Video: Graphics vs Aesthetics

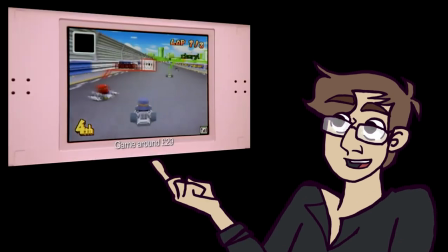[0:00]
If you, like everyone else in the 2000s, owned a Nintendo DS, then you're probably familiar with the Professor Layton series.
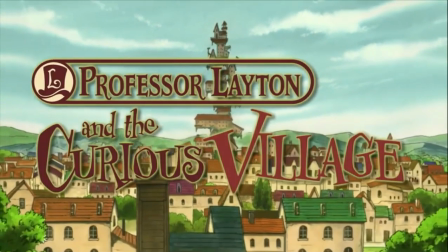[0:06]
If you haven't played it, it's probably difficult to understand how this simple puzzle game managed to spawn five sequels,
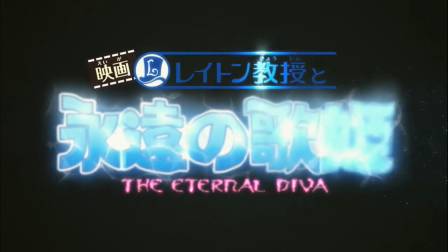[0:12]
two spin-offs, a crossover, and a fully animated feature-length movie that is not very good,
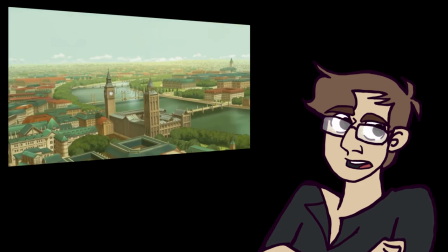[0:18]
but I watch every year on Christmas Eve for some reason. The answer to anyone who has played the series is pretty obvious.
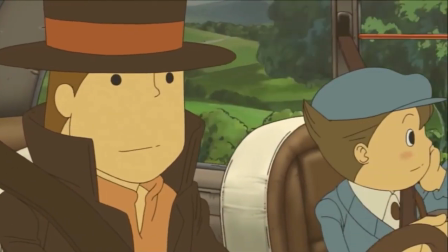[0:25]
Layton's presentation is second to none, with fantastic music, lovable characters,
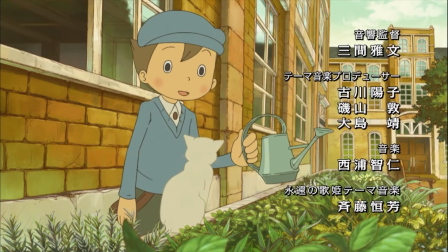[0:30]
and this amazing 1930s Linclair art style that's just more charming than a prostitute three months behind on rent.
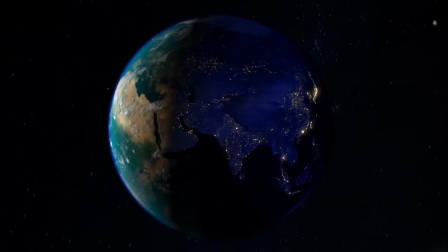[0:37]
However, just as the Mayans predicted, the world, and my borderline sexual attraction to the series,
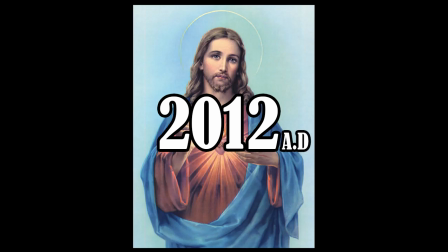[0:43]
came to a tragic end in the year 2012, Guano Domini, Year of Our Lord, when the series clawed its way into the third dimension.
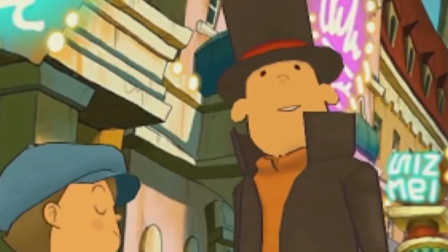[0:50]
Jesus Christ, he looks like a man disguised as himself.
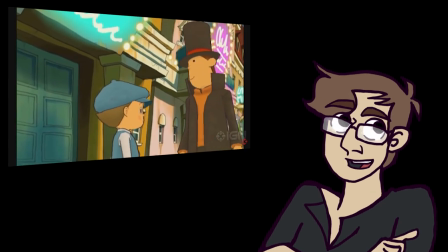[0:54]
This is a classic example of graphics versus aesthetics, title drop, where people mistake more polygons for more purdy.
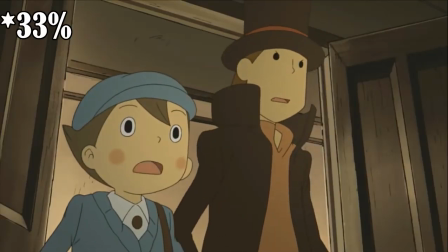[1:01]
Yes, this version is probably easier to animate and has 33 more dimensions than his 2D counterpart, but he also frightens me.
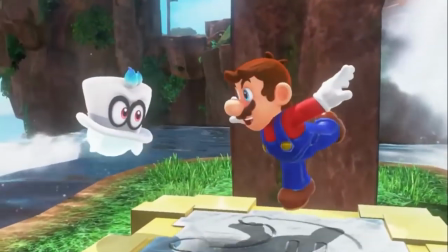[1:08]
The leap from 2D sprites to 3D models is always tough, and it wasn't uncommon for there to be a sort of avant-garde period during the transition.
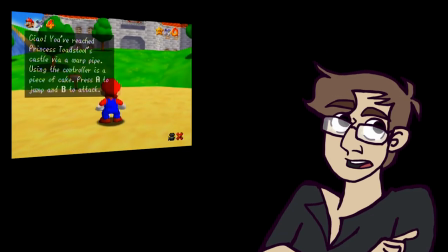[1:16]
Pretty much the only games I can think of to make the leap gracefully is the Pokemon series, and maybe Dragon Ball.
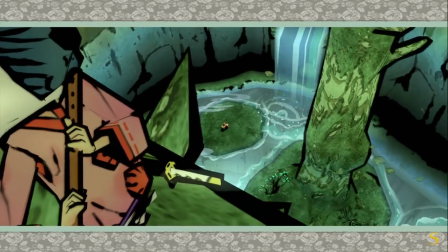[1:23]
Basically, aesthetics are the way something looks, feels and sounds, and graphics are how many mainframes you had to hack in order to make it.
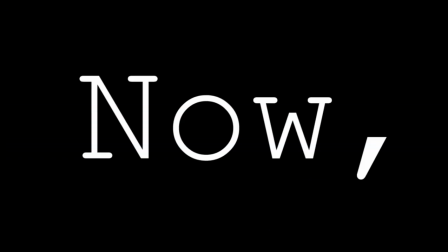[1:30]
But for the purposes of this video, I want to focus just on the visual aspect. Now, in my opinion, a strong aesthetic is far more valuable than good graphics,
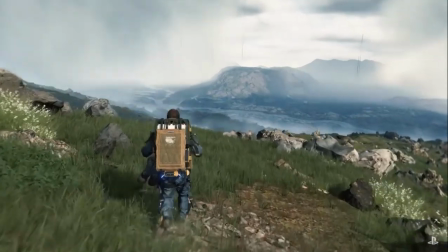[1:38]
because the threshold for good graphics get higher and higher every year, whereas a strong art style ages much more slowly,
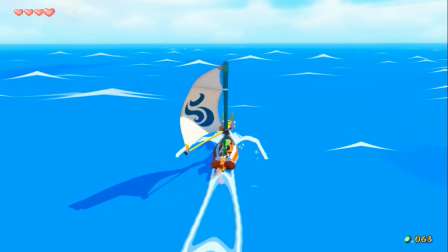[1:45]
if at all.
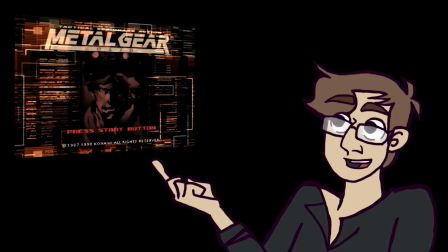[1:46]
I remember a friend of mine telling me about the first time he played Metal Gear Solid back in 1998, and his first thought when he saw Solid Snake was, holy shit.
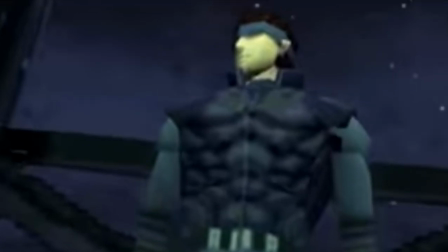[1:55]
It's like controlling a movie.
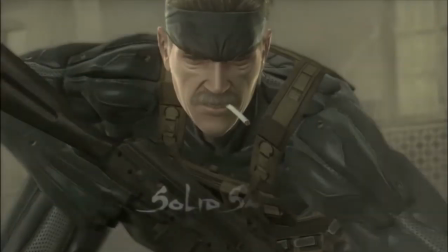[1:58]
Obviously Snake's polygonal body and shadowy eyes have aged about as gracefully as the man himself, whereas games with a strong art style tend to have a much longer half-life,
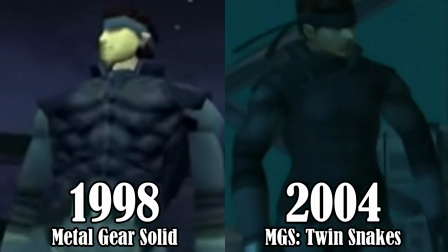[2:06]
which might explain why Reggie felt the need to remaster Metal Gear Solid much sooner than something like Spyro the Dragon.
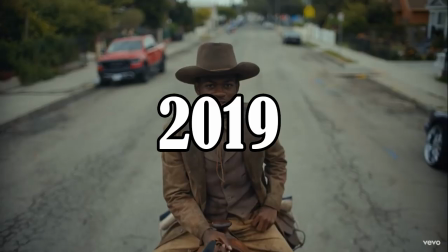[2:13]
In the current hellish landscape of 2019, Anno Domini Year of Our Lord,
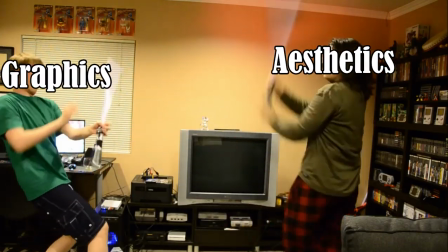[2:17]
the battle between graphics and aesthetics rages on most notably in the world of Disney remakes.
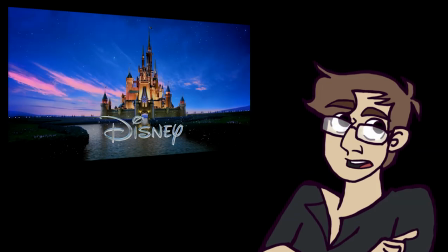[2:23]
From what I can tell, there's been an especially negative reaction to the live-action Lion King,
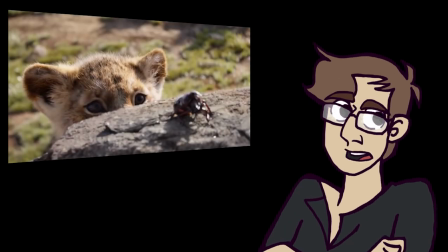[2:27]
and I think the reason for that is... is that it's still just... animated.
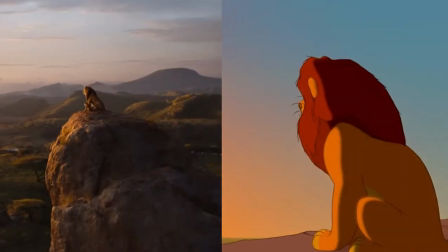[2:33]
Both of these movies are exactly as not live-action as each other,
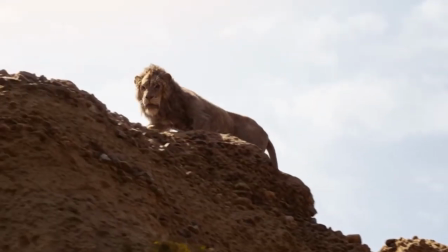[2:36]
except one is leaning heavily into the hacked mainframe end of the Spectrum, whereas this one is much more on the pretty picture side of things.
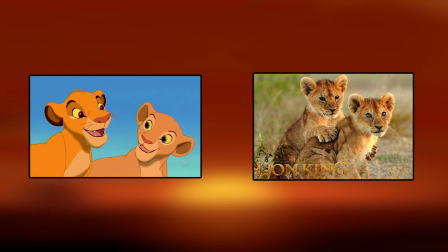[2:43]
For example, here are two pictures of Simba and Nala. Now, as you can see, the 1994 version is, ironically, much more lively.
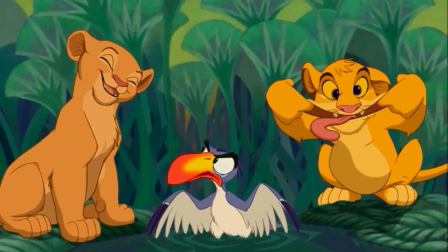[2:51]
The characters look distinct, they're capable of displaying a wide array of emotions, and are generally just much more pleasant to look at.
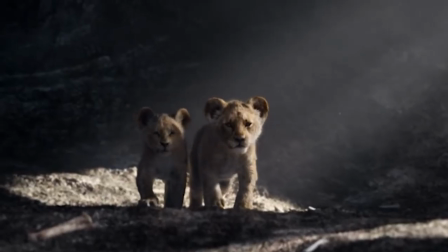[2:57]
The newer version, while definitely more lifelike, it's quite difficult to tell the difference between the two characters.
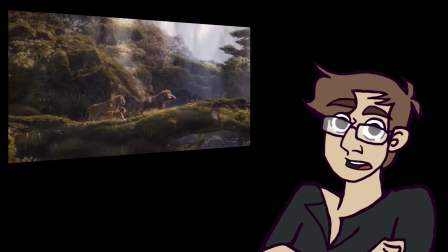[3:03]
In fact, I think this might just be a picture of two lion cubs off Google Images. For me personally, I think the unwavering commitment to realism really holds the film's aesthetic back.
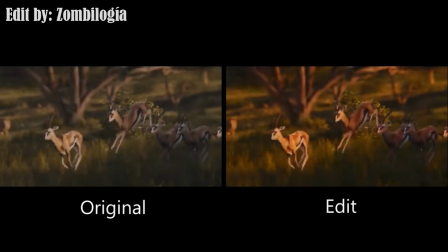[3:12]
Even just colour correcting the palette to the originals makes it way more visually interesting. I thought this was a video game channel, you weedy, spot-eating cunt! Okay, so... ouch. My feelings.
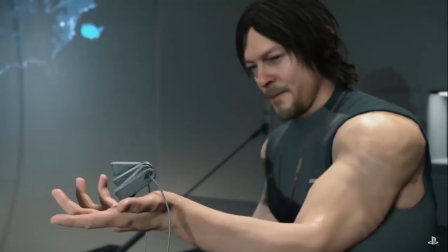[3:25]
Now, none of this isn't to say there's anything wrong with just doubling down on realism, and stuffing so many polygons and texture values into your game it could qualify for a passport.
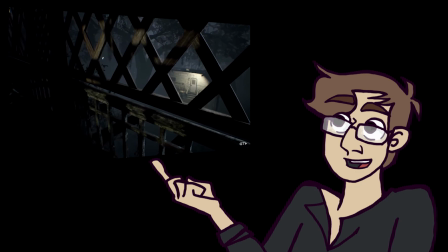[3:34]
Uncharted 4, Red Dead Redemption 2, Resident Evil 7, these are all games that aim for a photorealistic style, and they look great.
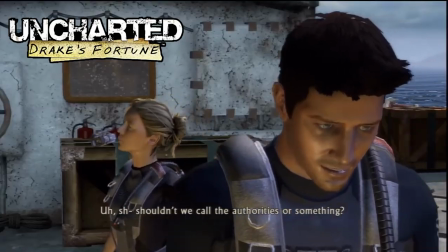[3:41]
But you may have noticed that all these games are sequels, because their original attempt... not so much.
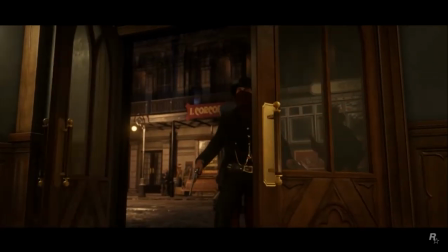[3:47]
It also doesn't mean you necessarily have to pick one over the other. Red Dead has its whole cowboy thing going on, and Cyberpunk 2077 has this kinda
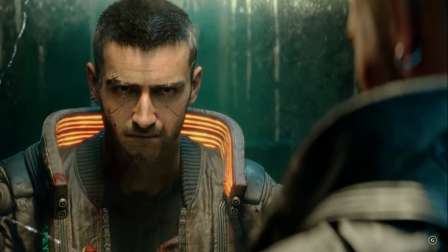[3:56]
weird future lo-fi vibe that's just impossible to describe in one word. But generally speaking, if I had to choose between one or the other, I'd choose the other.